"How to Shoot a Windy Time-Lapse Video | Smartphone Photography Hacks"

If you find yourself on a windy day with a little bit of spare time, how about taking a time-lapse video? That's where you set your camera up to take a photo, say, every second, and then when you play it back at normal speed, everything is sped up, and you get a really dramatic effect. It gives you a really different view of a traditional landscape.
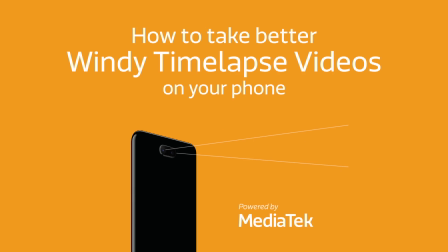Time-lapses are a great way to add motion to an otherwise static scene. This view of the landscape behind me, well, it's pleasant enough, but by shooting a time-lapse video, I'll be able to make those clouds skid across the sky and see the grass in front of the camera wave around manically. It's going to look quite dramatic. Now, when you are filming any kind of video in this sort of situation, you're going to need to keep the camera or the phone as steady as possible. I don't have a tripod on me, but I do have this little stand. This is going to hold the phone steady enough throughout the time-lapse sequence.
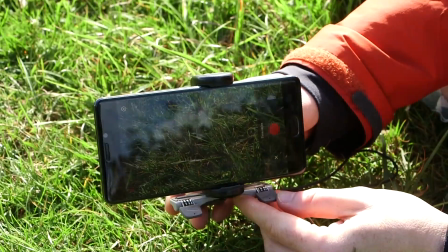During your time-lapse, you will want to keep your phone as still as possible. Normally that would mean carrying a tripod around with you, but I can't be bothered to do that.
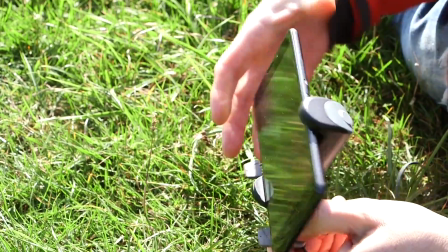So instead, I brought this little stand with me. This is very, very portable. You'll hardly know you're even carrying it.
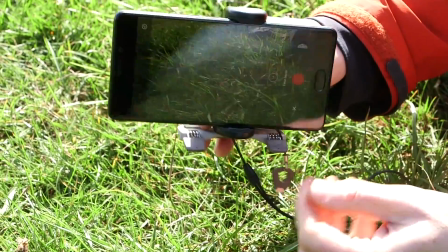Now this stand is very, very small. It's designed to sit on a tabletop.
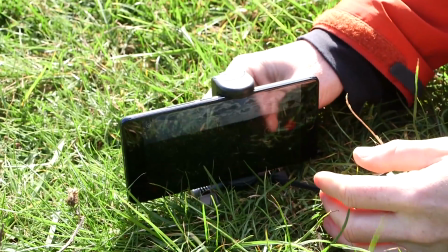And if I'm going to position it on the ground, well, it's going to be very, very low down, and the grass is going to be in front of the camera.
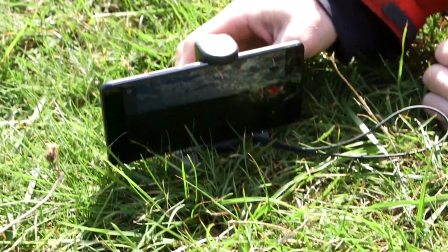But that's what I want to happen. But I like the effect that that's going to give. It's going to be much more dramatic.
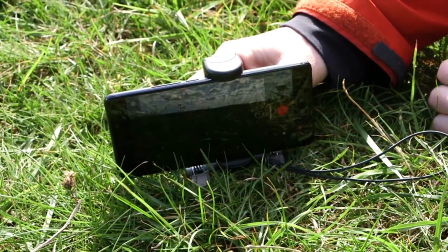Had I had the phone on a normal tripod, it would have been 1 meter or 2 above the ground, and you wouldn't have seen the grass moving.
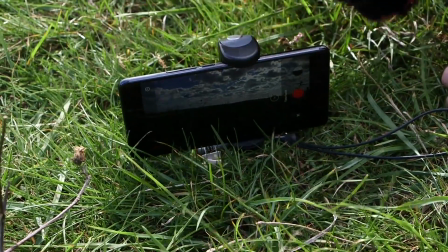But now, with the camera on the ground, the grass is going to be right in front of the lens.
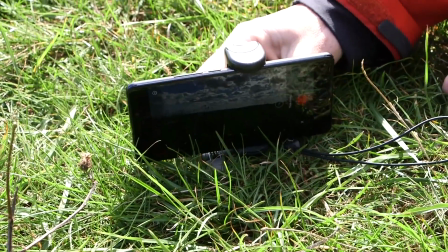It's going to be waving back and forth in a very excited manner.
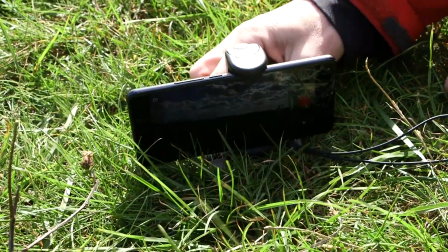And in fact, it's even going to cross over the horizon into the sky, which it would not have done had I had the phone any higher. It means that there's some foreground interest in the shot, and it's actually going to pass above the horizon into the sky. So we're going to see the grass waving back and forth in the sky. In terms of composition here, I've just cut it straight down the middle.
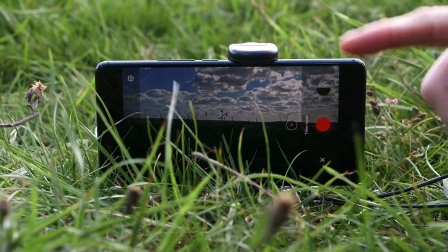Bottom half with the ground and the grass, top half with the sky and the clouds.
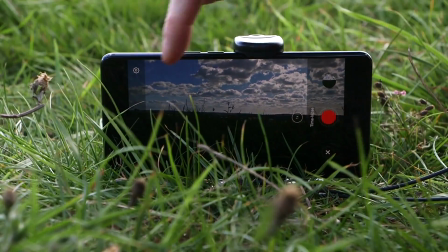And again, because of that low position, you will see some of the grass go into the sky, which is what I'm after.
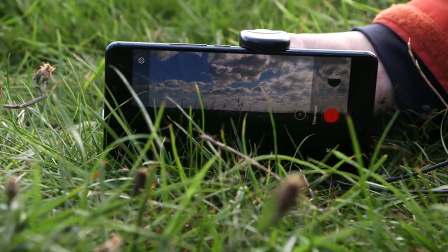I also want to make sure that that horizon is nice and straight. I've got limited options to adjust this stand, but that looks pretty good to me. And as the clouds go back and forth in front of the sun, it's also going to cast shadows that will zoom across the landscape. Now, for time lapses, it really is a case of experimenting with how many pictures you take in a certain period of time.
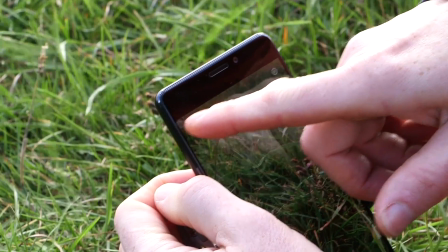The software interface will vary between phones, but on this one I can enter the time lapse options here,
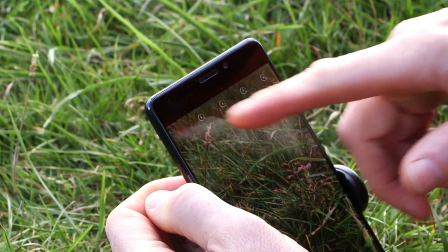and it gives me different periods between the shots: half a second, 1 second, 2 seconds,
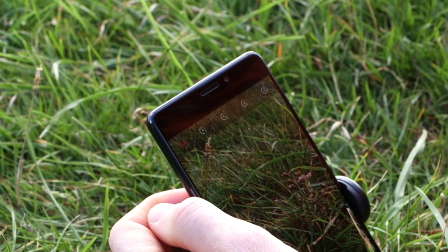4 seconds, and 8 seconds. The longer the period between the shots, the faster the motion will be when it's sped up.
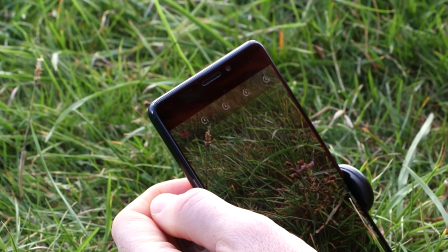The shorter the period between the shots, the slower it will appear. And it really is a case of experimenting.
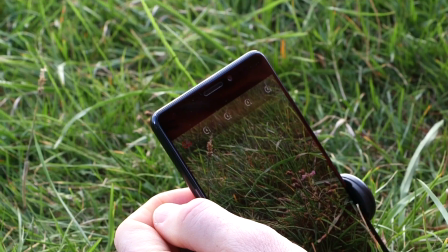On a very windy day like today, where the clouds are moving actually very,
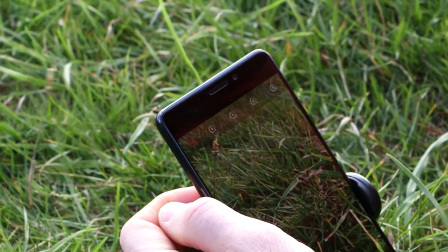very fast across the sky, well, I could actually get away with maybe 1 or 2 seconds.
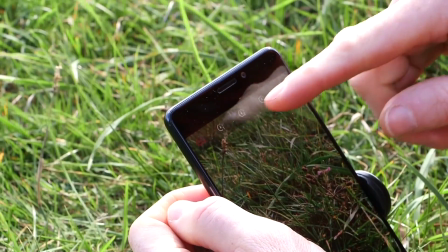But on a much slower, a much calmer day, you might need to go for a longer period to speed up that action.
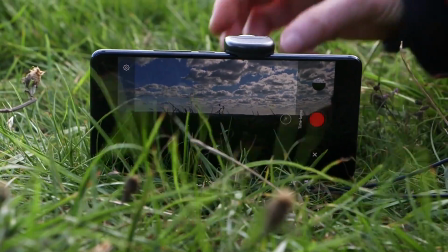And I've already set it to record at an interval of once every 2 seconds.
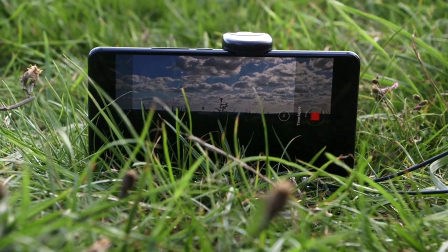And then I just start recording and I leave it to it.
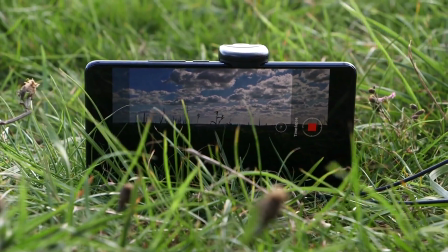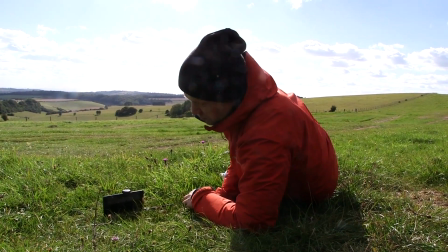Okay, so this has been filming for about 10 minutes, which should be good enough for a decent amount of time lapse.
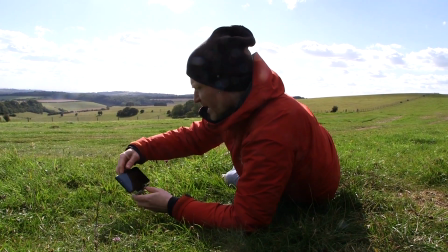So let's stop it and play back what we have. I'm pretty pleased with the way that looks.
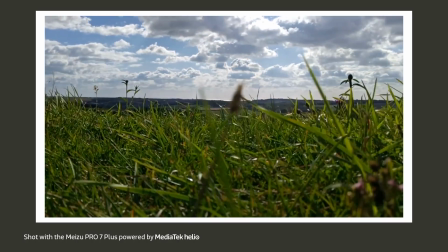It's always a bit of a surprise when you check a time lapse for the first time, but I really love the way the clouds are going by in the sky.
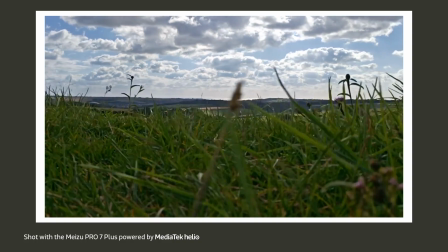And that grass looks really nice as well in front of the sky and the horizon.